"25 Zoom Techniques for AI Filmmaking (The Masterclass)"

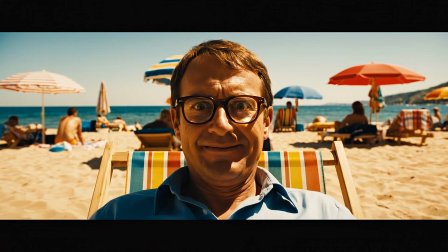0:00 I spent weeks breaking the physics of AI video generators to master 25
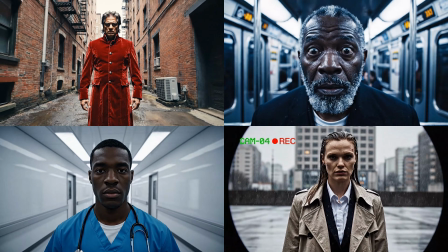0:04 specific zoom techniques that trigger physical reaction in your audience.
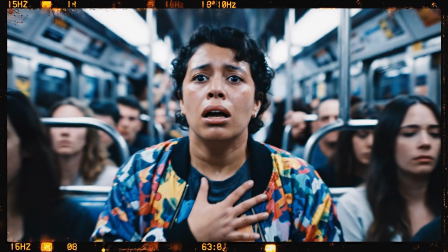0:09 If you want to make them feel vertigo, panic, or awe, you need these 25 prompts.
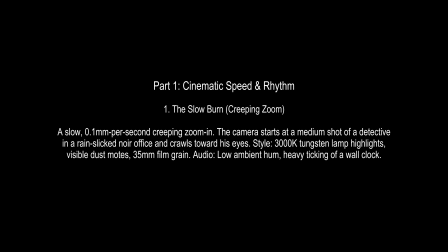0:14 Part 1 is dedicated to cinematic speed and rhythm, starting with a slow burn or the creeping zoom,
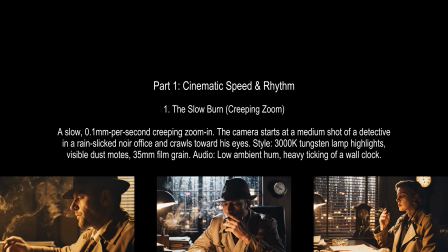0:19 where we basically very slowly dramatically move to build tension or reveal characters' internal realization.
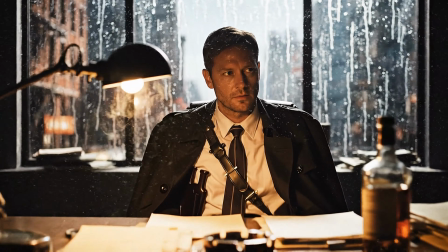0:26 So this is very simple, slow zoom. This one is even too fast.
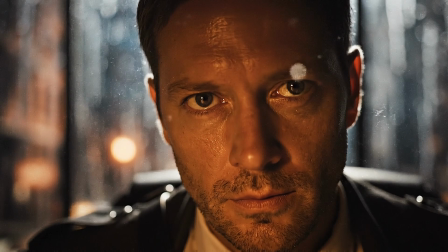0:31 Looking directly in the eye. Used many times in many movies.
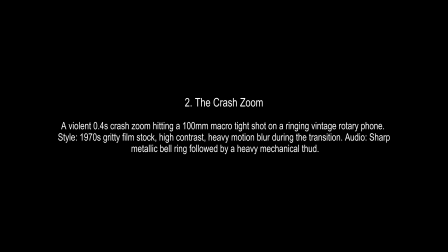0:35 Then we have a so-called crash zoom, and it represents a violent and ultra-fast zoom that basically instantly shifts the viewer attention to the specific detail.
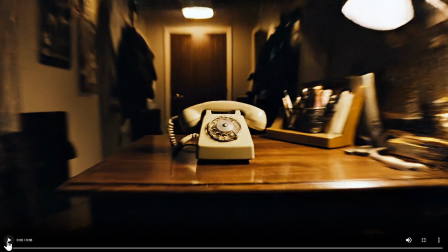0:44 So here is our telephone, and then when we click play, you see, instant zoom.
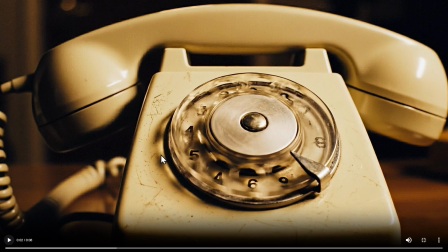0:52 Yeah. That's that when we want to make attention to the details or focus something specifically.
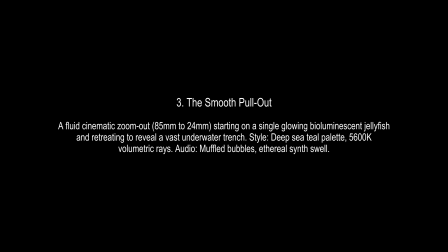0:57 The third one is smooth pull out, so starting close and moving out to reveal the wider environment.
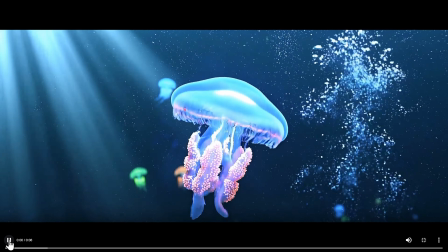1:04 So here is our jellyfish. Sometimes this works great, sometimes not particularly, but you need to reiterate.
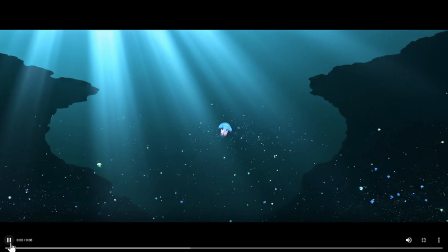1:10 You see, here it started to zoom out too fast. But still, we get our scaling out that we wanted.
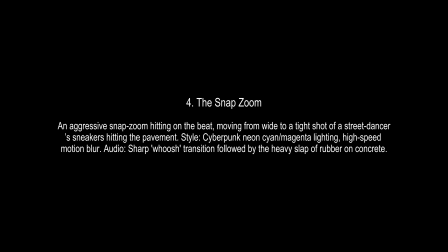1:17 Then we have the snap zoom, and this is basically an energetic and rhythmic punch used to highlight action or style.
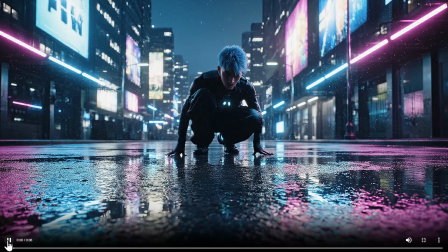1:25 Here is our dancer, and this is being created in VO 3.1. Yeah, you see that snap.
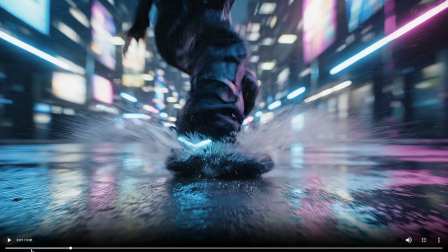1:33 That's basically what we wanted to achieve.
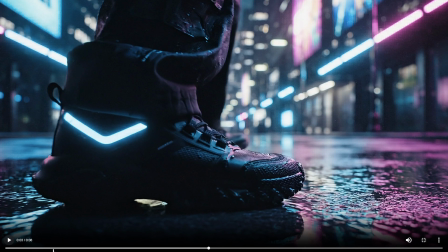1:38 Nice. And often triggered by the sound, so you need to put that into the prompt.
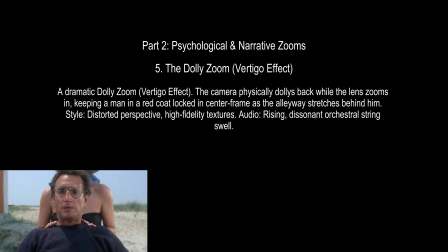1:43 Part 2 or category 2 are psychological and narrative zooms, starting with the Dolly zoom or vertigo effect.
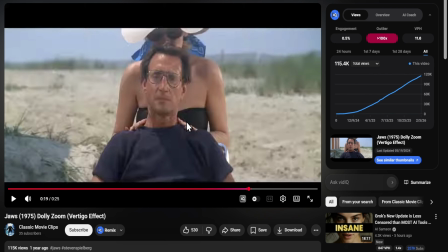1:51 This technique has been popularized by many movies, for example, starting with The Jaws in 1965, to emphasize the panic that the main actor is having. So if we look at that,
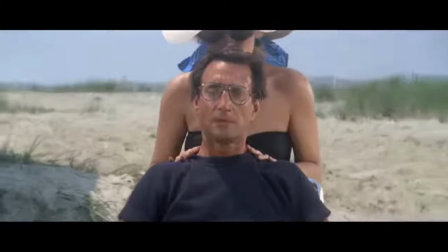2:03 you see, it's a brief moment where the dolly is moving outwards and the zoom lenses are moving towards the character, or vice versa.
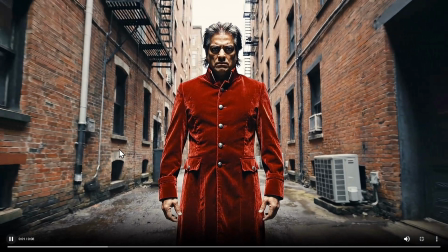2:13 You see? Now when you want to achieve that with AI, in many cases you will receive this.
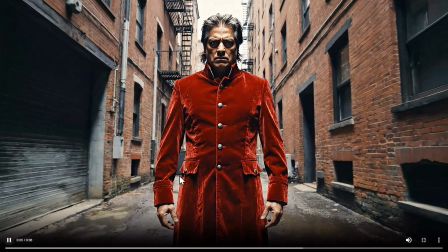2:20 It looks nice, but it looks like the character is actually sliding towards the camera, and it shouldn't be like that.
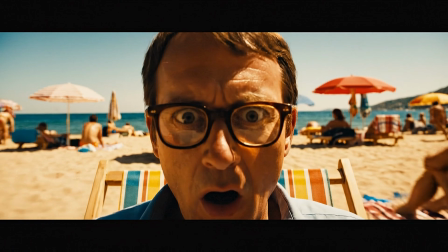2:27 And this is because of the temporal consistency and the camera on the AI, how it's working, so it's not easy to achieve.
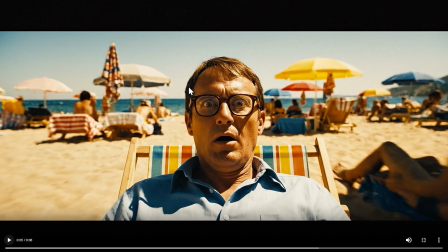2:33 You see also here he is like sliding. Here we wanted to reimagine the scene from the film.
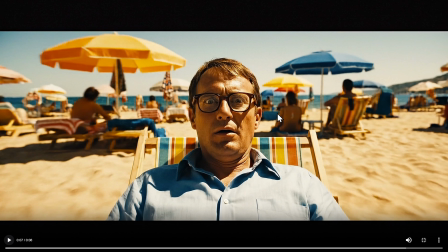2:38 It looks nice, interesting kind of a video, but still not what we wanted to achieve.
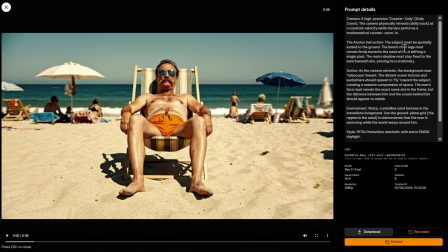2:43 So then I added the more complicated instruction to the AI. For example, the anchor instruction.
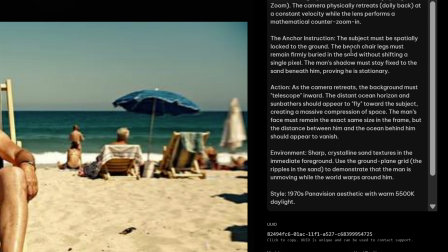2:49 The subject must be spatially locked to the ground. The beach chair legs must remain firmly buried at the sand.
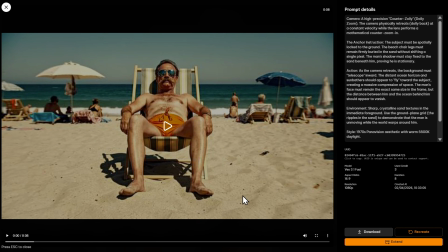2:56 So you need to play with the prompt to really make it work. Nice.
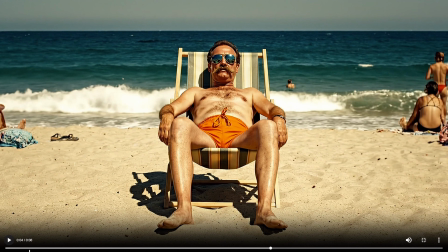3:04 And you see, we now really did achieve kind of that effect,
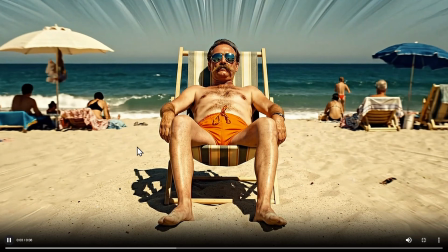3:07 even though here we have some problems, but with a couple of reiterations, that should work.
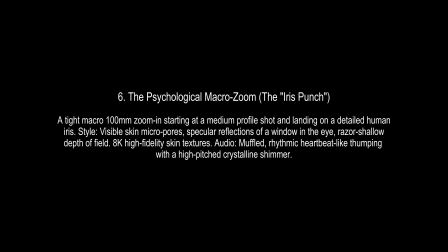3:13 Nice sound also. Then we have a psychological macro zoom, or so-called the iris punch.
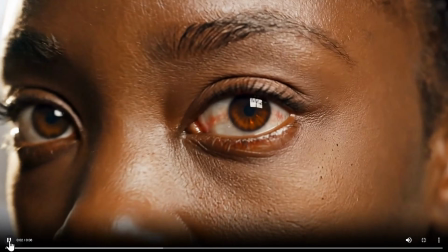3:19 Here is our lady looking calm, heart beating, and now we look into her eye through her soul.
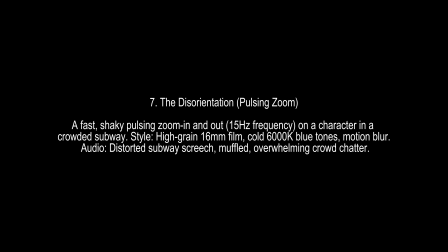3:28 Then we have something called pulsing zoom, and it is hard to achieve for AI video generators.
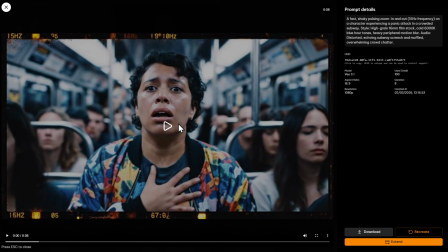3:34 So I will use a simple and then advanced prompt. So this is our simple prompt in VO 3.1.
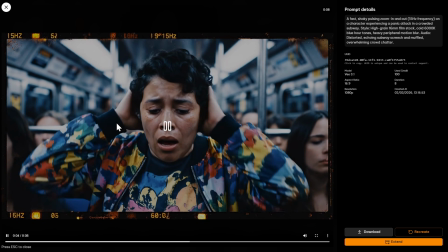3:41 You see, the camera is not pulsing in and out,
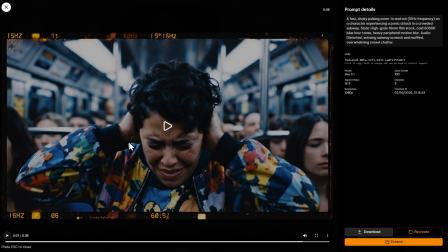3:46 and this is again because AI is always trying to achieve stability and temporal consistency and not, those weird camera movements.
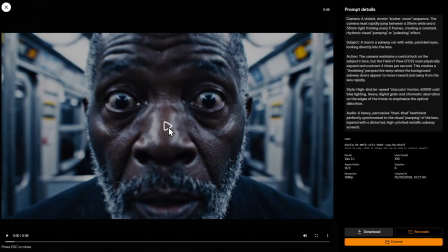3:54 So then I tried this prompt here, more complicated one. You see, we did achieve something.
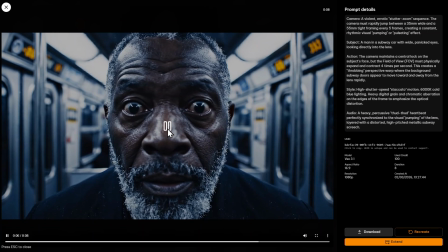4:02 Nice. Done kind of a glitch. This is VO 3.1.